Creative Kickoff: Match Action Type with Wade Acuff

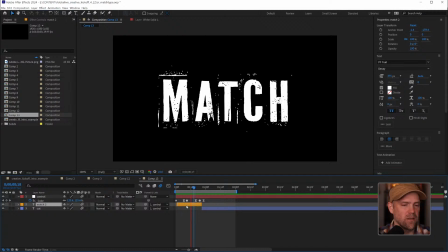[16:52]
Yeah, and you can still see the cut and it's fine, but it does ease that transition to the next word.
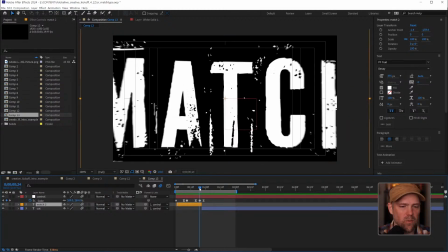[16:59]
All right, so what else could we do? We could add a little bit of wiggle to this.
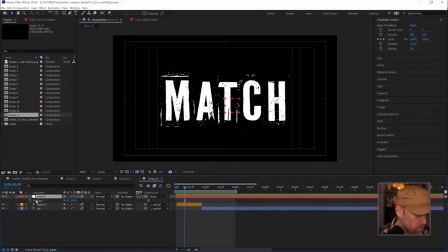[17:04]
If we hit P on our, on our controller and go to position,
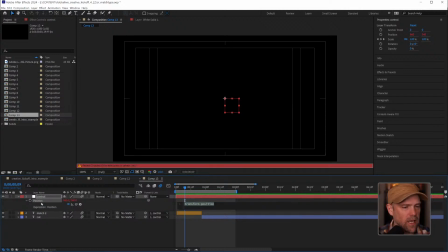[17:10]
if you Alt-Shift equal to add an expression, you can also come up to animation.
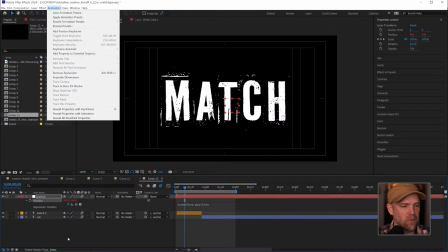[17:17]
Right now it's telling me to remove it because I just added one, but it's the same location.
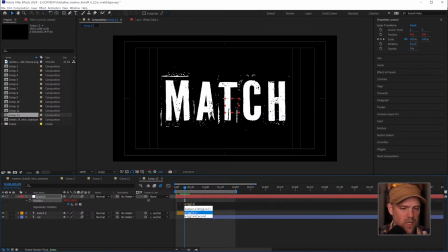[17:23]
But I want to add a wiggle to this. Just start typing wiggle, click enter, and the first is going to be the time, and the second one's going to be the distance. So we've got 10 frames.
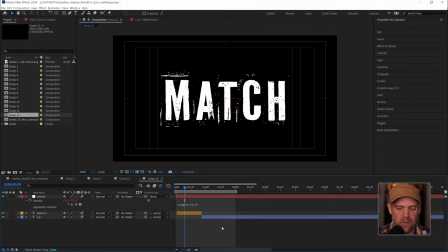[17:37]
It's going to move 5 frames every 10 frames. So let's see what that looks like on our wiggle.
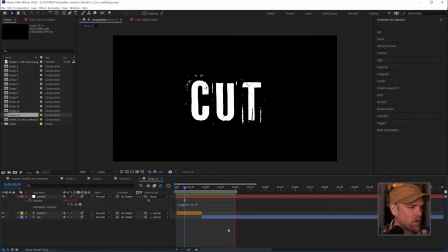[17:48]
Let this RAM preview happen. I don't think it's quite frenetic enough, so I'm going to increase the amount of time. Let's see here.
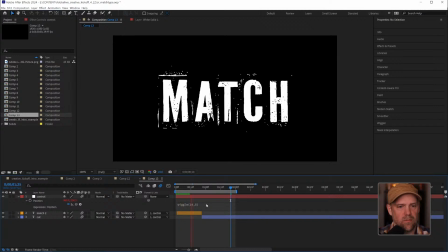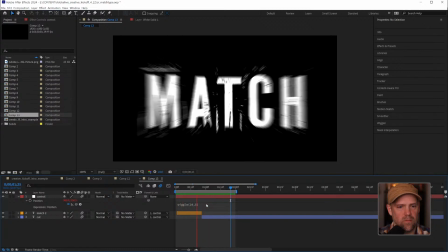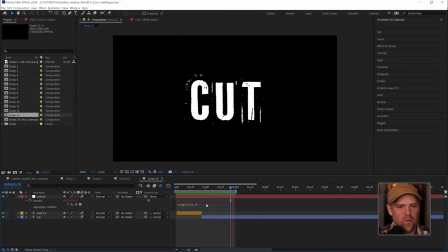[18:11]
There we go. I think that works a little bit better. There's other things you can do to this.
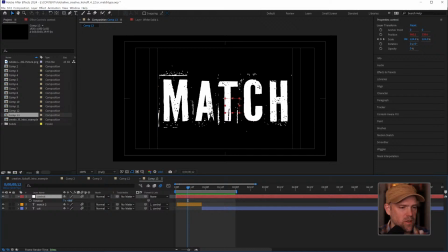[18:22]
And again, we're not talking about making this look good because this is just an example of, how you can trick your eye with type.
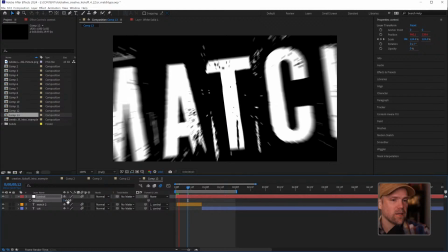[18:30]
That's really all this is about. And, put it on a tilt. Of course, it's going to look better because it looks more like a stamp or something happening.
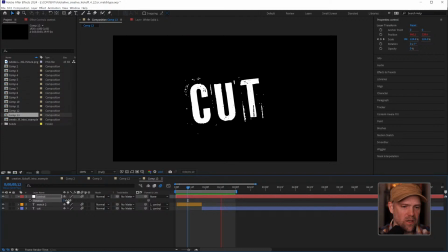[18:38]
I don't know. Like I said, just an example for you.
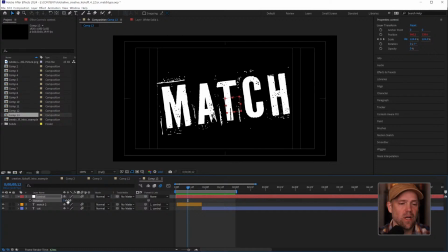[18:42]
But speaking of examples, so I did do a little bit of an intro, just real quick, just to see what I could come up with. And I'm going to walk through this a little bit.
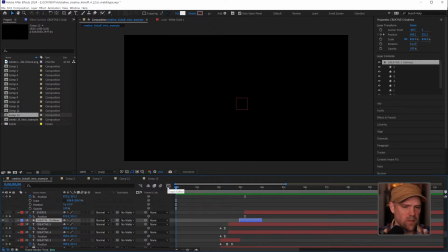[18:55]
Let's play through it first. Let's see. Let's play through this first. And this is just using all of the things that we just talked about. And just play through it again.
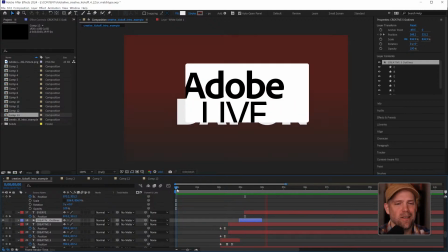[19:12]
Super simple. Now I will say this, and I'm gonna emphasize this with if you're going to pick audio for your intros or anything you're working on, do that first. Do not try to match beats. It's so much easier matching animation to the beat than it is vice versa.
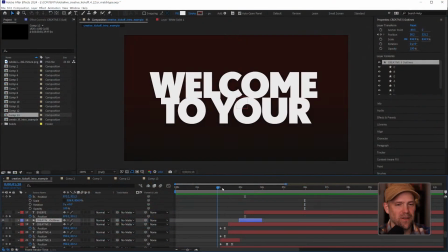[19:32]
So make sure that you have audio if you want.
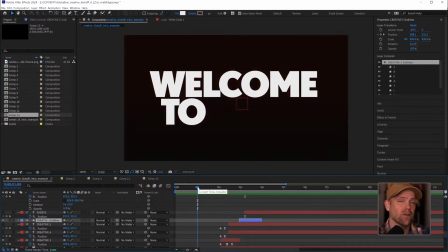[19:35]
Don't try and hunt for something after the fact because you're just going to wind up reanimating a lot of the same things or sliding a bunch of stuff over. So just a word of note.
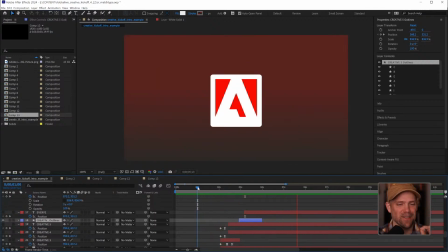[19:46]
There is no audio component to this intentionally because I just wanted to get it done and to see what I could do real quick.
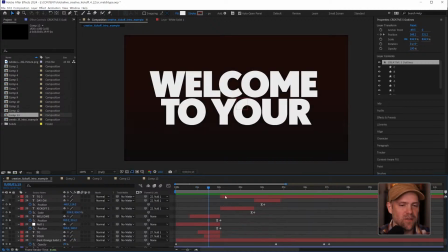[19:53]
None of these are super complicated. That's what this whole thing is about, is to kind of break down everything into, and I'm just using match cuts as an example because the match action in, per word, per letter, per frame, is a way to break down your typography.
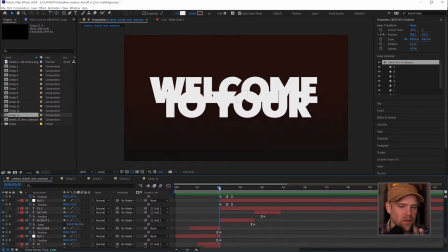[20:11]
So let's take a look. You can tell this is a hard cut if you look on the timeline.
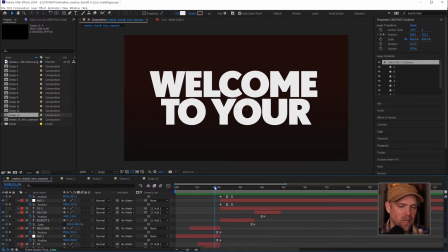[20:17]
I have welcome to your, and it is animated with just keyframes as they move up.
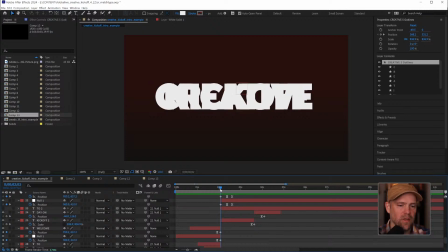[20:24]
And then right on the cut, all I did is place my creative kickoff at the same time as they meet each other.
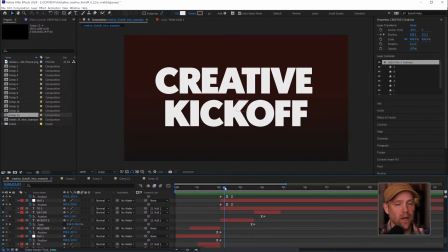[20:33]
And then that is animated at around the same speed out of that movement.
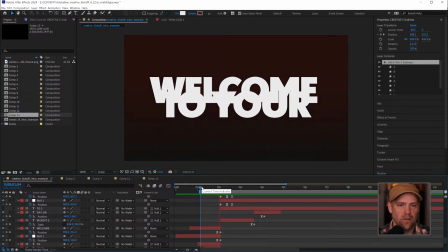[20:38]
So as you can tell, super simple. And it works, tricks the eye, it's fine.
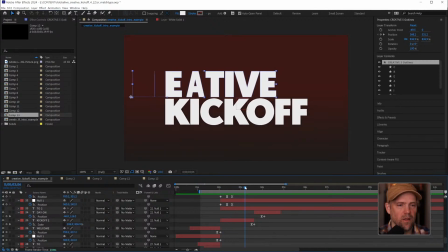[20:45]
And then the next thing we did was a little bit, has to do also with the consistency, like that. Remember the bird in the example where there was a consistent element?